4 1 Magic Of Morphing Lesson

Hi, I hope you've wrapped your head around the information in the first lesson and learned how Disney principles work in logo animation.
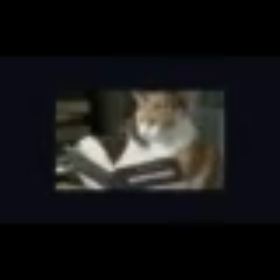8s
Because you're going to need this knowledge in the two following lessons on morphing. This is the first theoretical lesson on using morphings in logo animation. And you're going to find out what morphings are and what they are used for in logo animation. What type of morphings there are. We'll cover them on specific examples. and how to create a good morphing.
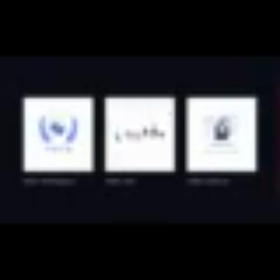30s
Let's start. Morphing is a transformation of an object into another. In the first example the logo transforms into a TV and back. In the second one the icons transform into letters and in the third one a character transforms into the final Facebook icon.
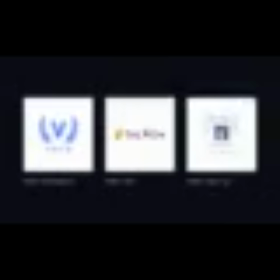48s
Such tasks are extremely common in logo animation as this is a brilliant and fast way of conveying a complex idea and at the same time it is visually satisfying for the viewer.
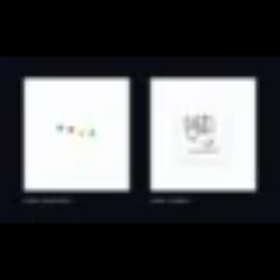61s
Here are more examples of good morphings in logo animation. They are created in different ways but what they have in common is that we can't notice the moment of transformation and objects seamlessly change into other ones.
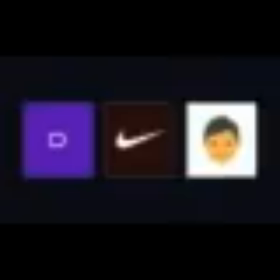75s
Looks cool! Unlike these animations here, the transformation here is too sluggish and draws the viewer's attention to itself diverting them from the objects, which is not cool.
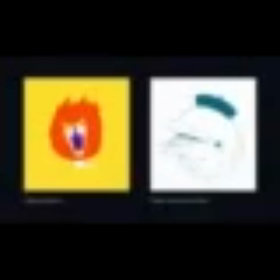87s
There is an exception in frame-by-frame animation in which smooth morphing is used as a gimmick. We are not going to look at this technique in the lesson. Let's get to morphing classification and see how we can transform objects. Let's start with the replacement. The simplest and at the same time the most common way to turn one object into another is to use one frame, or replacement. That is a transformation in one frame. Let's look at its features on a small example. Let's examine this apple into MTV logo transformation step by step.
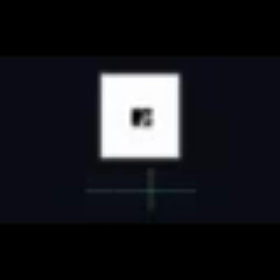123s
First we've animated the position parameter of the first object, parented it to the second one and replaced one with the other at some point.
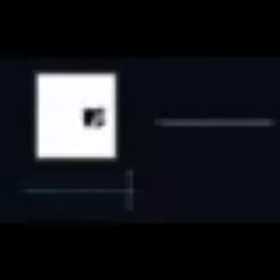132s
That is we've created a common easing and a direction of movement. This is the first rule of good morphing. But this rule can't work alone. So our next step was to adjust the speed graph and make a replacement at the maximum speed.
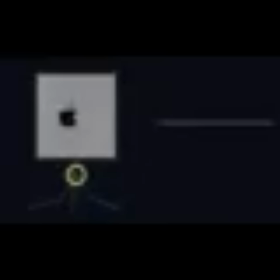146s
As at the maximum speed it is more difficult for the human eye to notice the replacement.
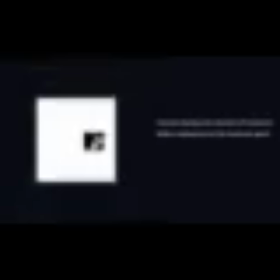151s
And this is the second rule of good morphing. We've added anticipation and bounces to make the morphing even more seamless. Anticipation in itself is a signal that something is going to happen. So any preparations for an action, like the square leaning to the left before leaping forward,
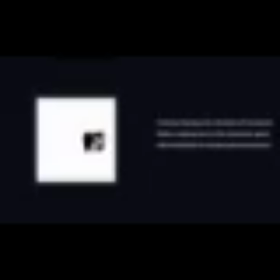168s
immediately draw attention and the viewer who has already been warned won't miss the movement, even if it happens lightning fast. As a result the viewer doesn't have enough time to notice the replacement because of the speed and rotation and looks only at the bounces. Bounces are tricky because they grab the viewer's attention, making them forget about the moment of transformation. This is the third rule, add anticipations and compensating movement.
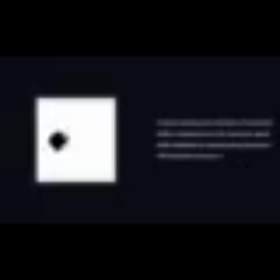195s
We've also added distracting elements and we've got this remarkable outcome.
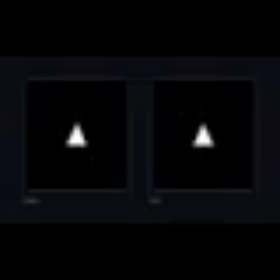202s
You have seen the work of these principles when animating position, but you can morph both scale and rotation in the same way, while keeping the object in one place. The rules are universal, common easing, the maximum speed, anticipation, bounces and morphing is ready.
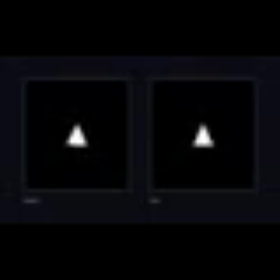219s
Let's analyze a few examples. Okay, first let's look at this morphing.
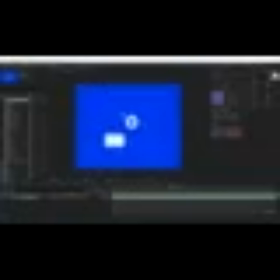225s
There are a lot of elements here. Then there is a takeoff and a morphing when falling. Let's have a look at it frame by frame. You see that all the elements are morphing into letters when they fall, that is at the moment they hit the ground.
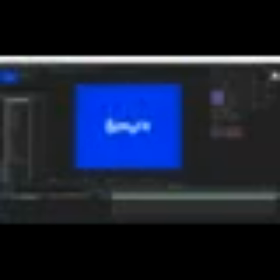240s
The bar morphs into M. It is simply replaced in one frame. You see that all elements have anticipation. They all have common easing.